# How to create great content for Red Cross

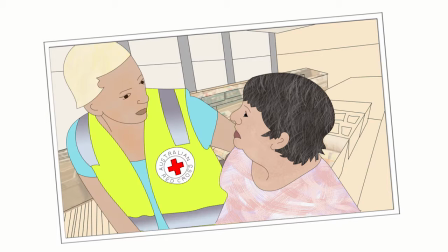0:06 Photos and video can tell a powerful story. Why do we need your stories?
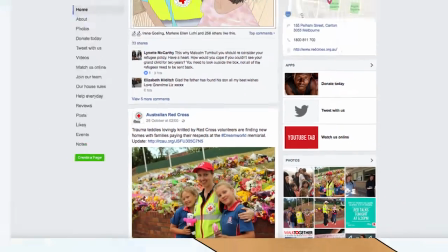0:11 By sharing stories on social media, people can see the difference Red Cross is making.
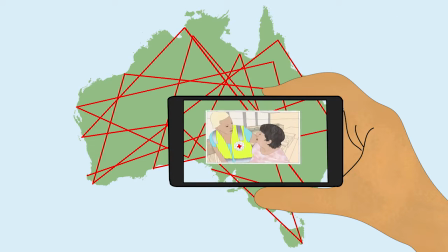0:17 Here's how you can use your humble phone or camera to help tell our stories.
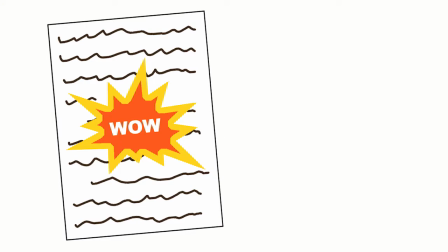0:23 What works? That amazing must-tell story. A photo that shows the difference we've made.
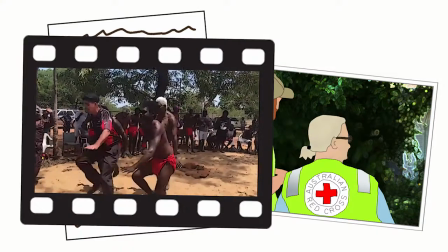0:29 A video that captures something that moved you. Here are some tips for creating great content.
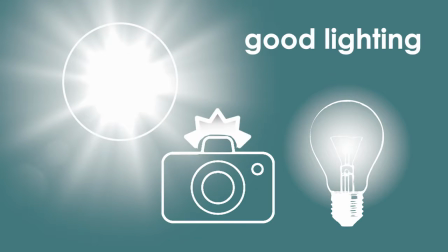0:35 Lighting, lighting, lighting. Think about where the light is coming from.
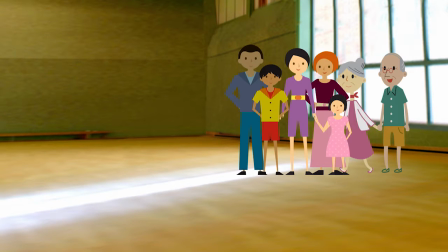0:39 You can't always control your environment, but you can control where you stand in relation to the main light source.
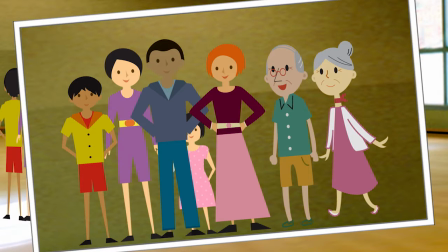0:46 Position yourself so the main light source is behind you as you shoot. Next, think about good sound.
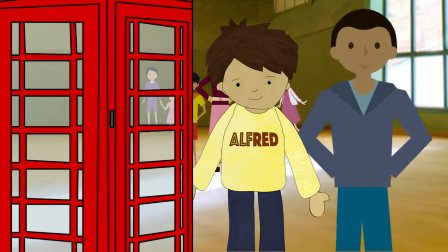0:53 If you can, take your subject to a quiet place, or stand close to your subject with the microphone aimed in their direction.
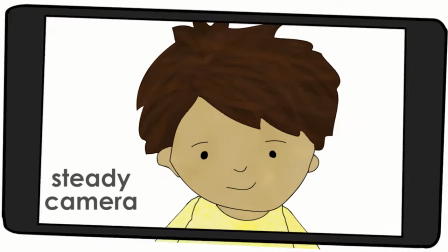1:00 Use a tripod. Unsteady video can cause the viewer to feel sick.
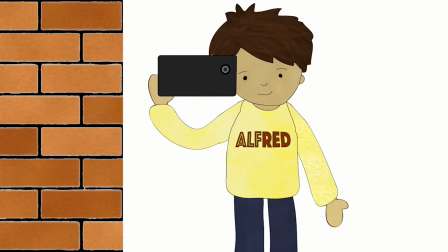1:05 If you don't have a tripod, lean yourself or the camera against a fixed object like a wall.
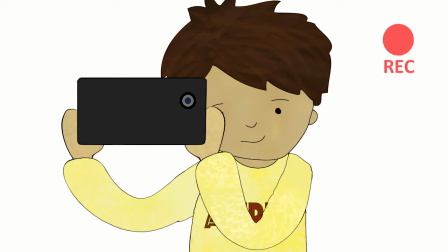1:10 Use both hands to hold your phone or camera still, and when taking video, remember to hold your phone horizontally.
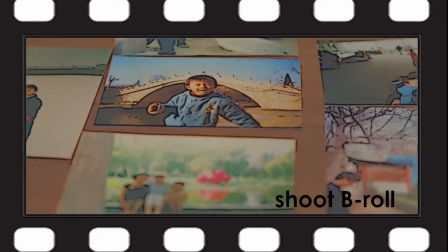1:17 For video, don't forget to shoot some B-roll. B-roll is anything that helps illustrate the story.
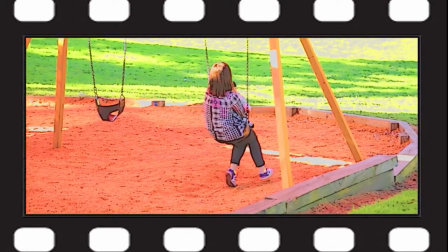1:24 These are shots that match what your subject is talking about.
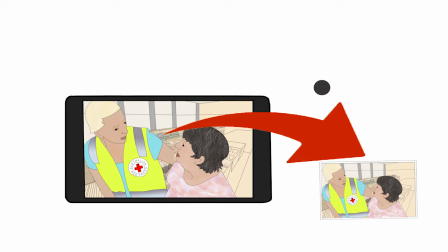1:30 To send files from your phone, it's best to connect to a WiFi network so you don't use up your data.
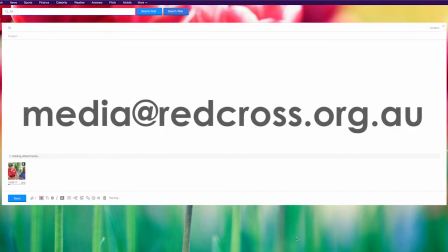1:36 Attach your file to an email and send to media at redcross.org.au.
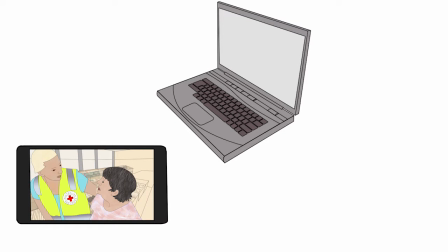1:41 To send files from a computer, connect your phone to the computer using the USB cable provided with your phone.
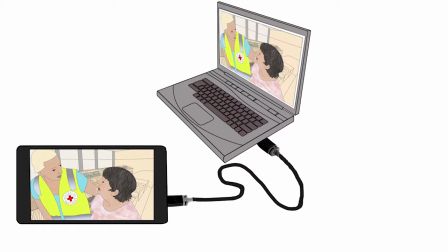1:48 Transfer the video from your phone memory to your computer. Attach an email as described.
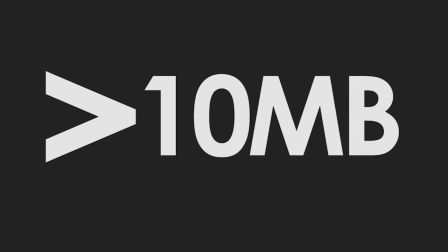1:53 If your file is bigger than 10MB, you can use WeTransfer on your web browser.
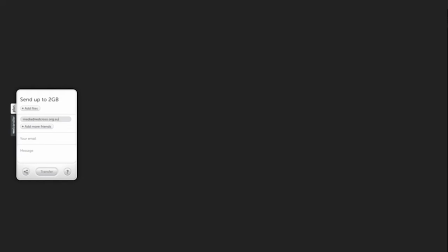1:58 Simply enter the emails of the recipient and sender and add the file before you send.
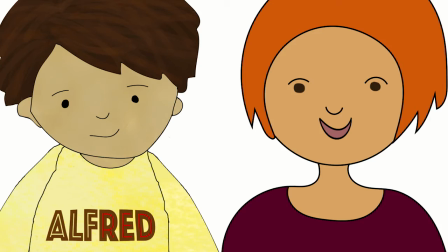2:04 But before you start, remember, always ask for permission before filming, photographing or quoting someone and let them know it will be shared on social media.
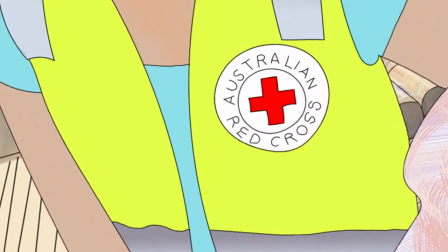2:12 You don't have to be a professional, just have a go!